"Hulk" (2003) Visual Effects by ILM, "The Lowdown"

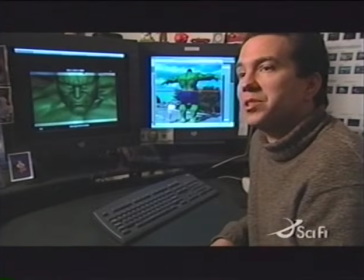750s
This is a shot BH6 that we will use just to show the various stages that we go through to actually build up this character in terms of not only the layers of skin,
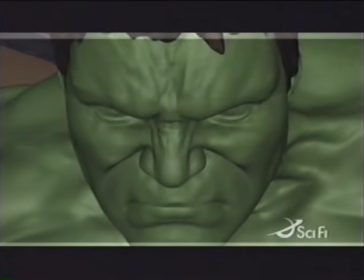758s
but also the transitions that we've gone through in trying to figure out the look of this guy.
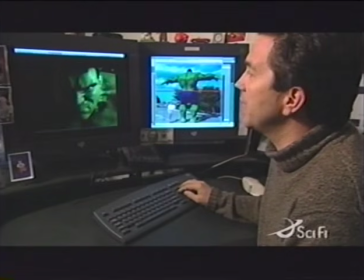762s
We then take it into the technical director's hands, who go in and actually light it and set the lighting up according to the scene.
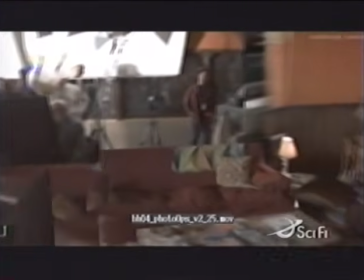768s
And the scene in this particular case is a room warmly lit from the right-hand side, so we're sort of playing up that.
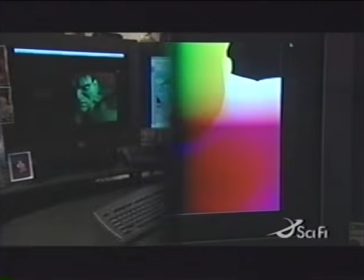778s
And this is the final shot.
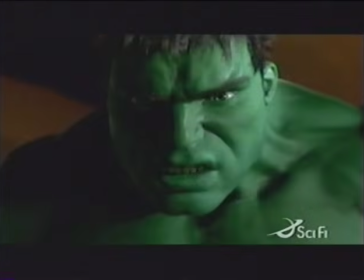782s
I'm interested in telling a story and actors. I care about the actors, and they're reacting to the work that I do, and my work is to react to the work that they do,
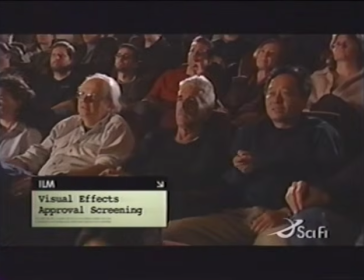791s
and it's very close, and to me personally, to do this. Do we see enough of the grease when his head bang on the canopy?
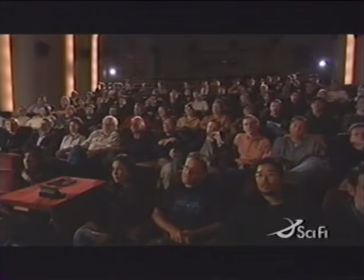799s
We're playing up the fact that the wind's hitting him at 400 miles an hour, so we're sort of squinting. And that's final.
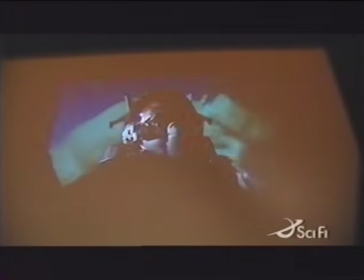805s
It's good. Good.
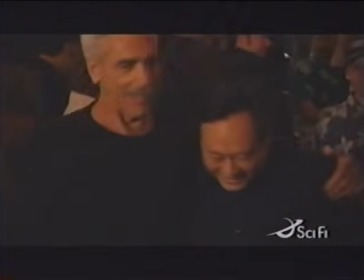811s
Huge amount of effort, of course, went into making this thing look absolutely real, so you don't even think about it as an audience member.
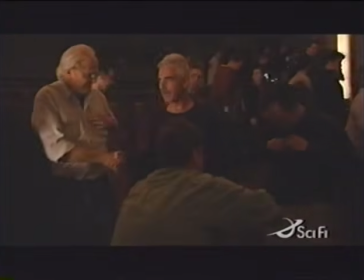817s
All you're thinking about is the character. The technology should be invisible. Only when it's over do you say, wow, how'd they even do that?
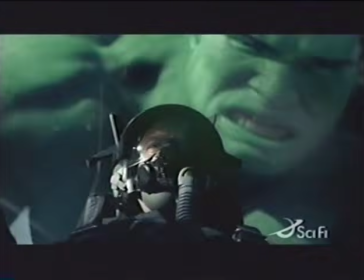824s I'm passing flight level 600. This is out of my envelope. Hang in there, legend.
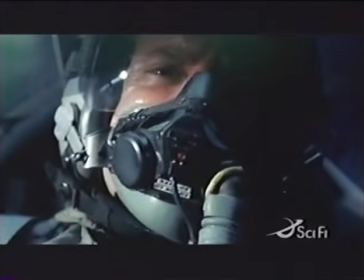831s I can't maintain. He's all over my aerodynamics. He'll lose consciousness before you.
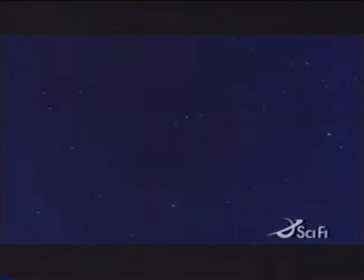838s
The Hulk is the ideal video game character.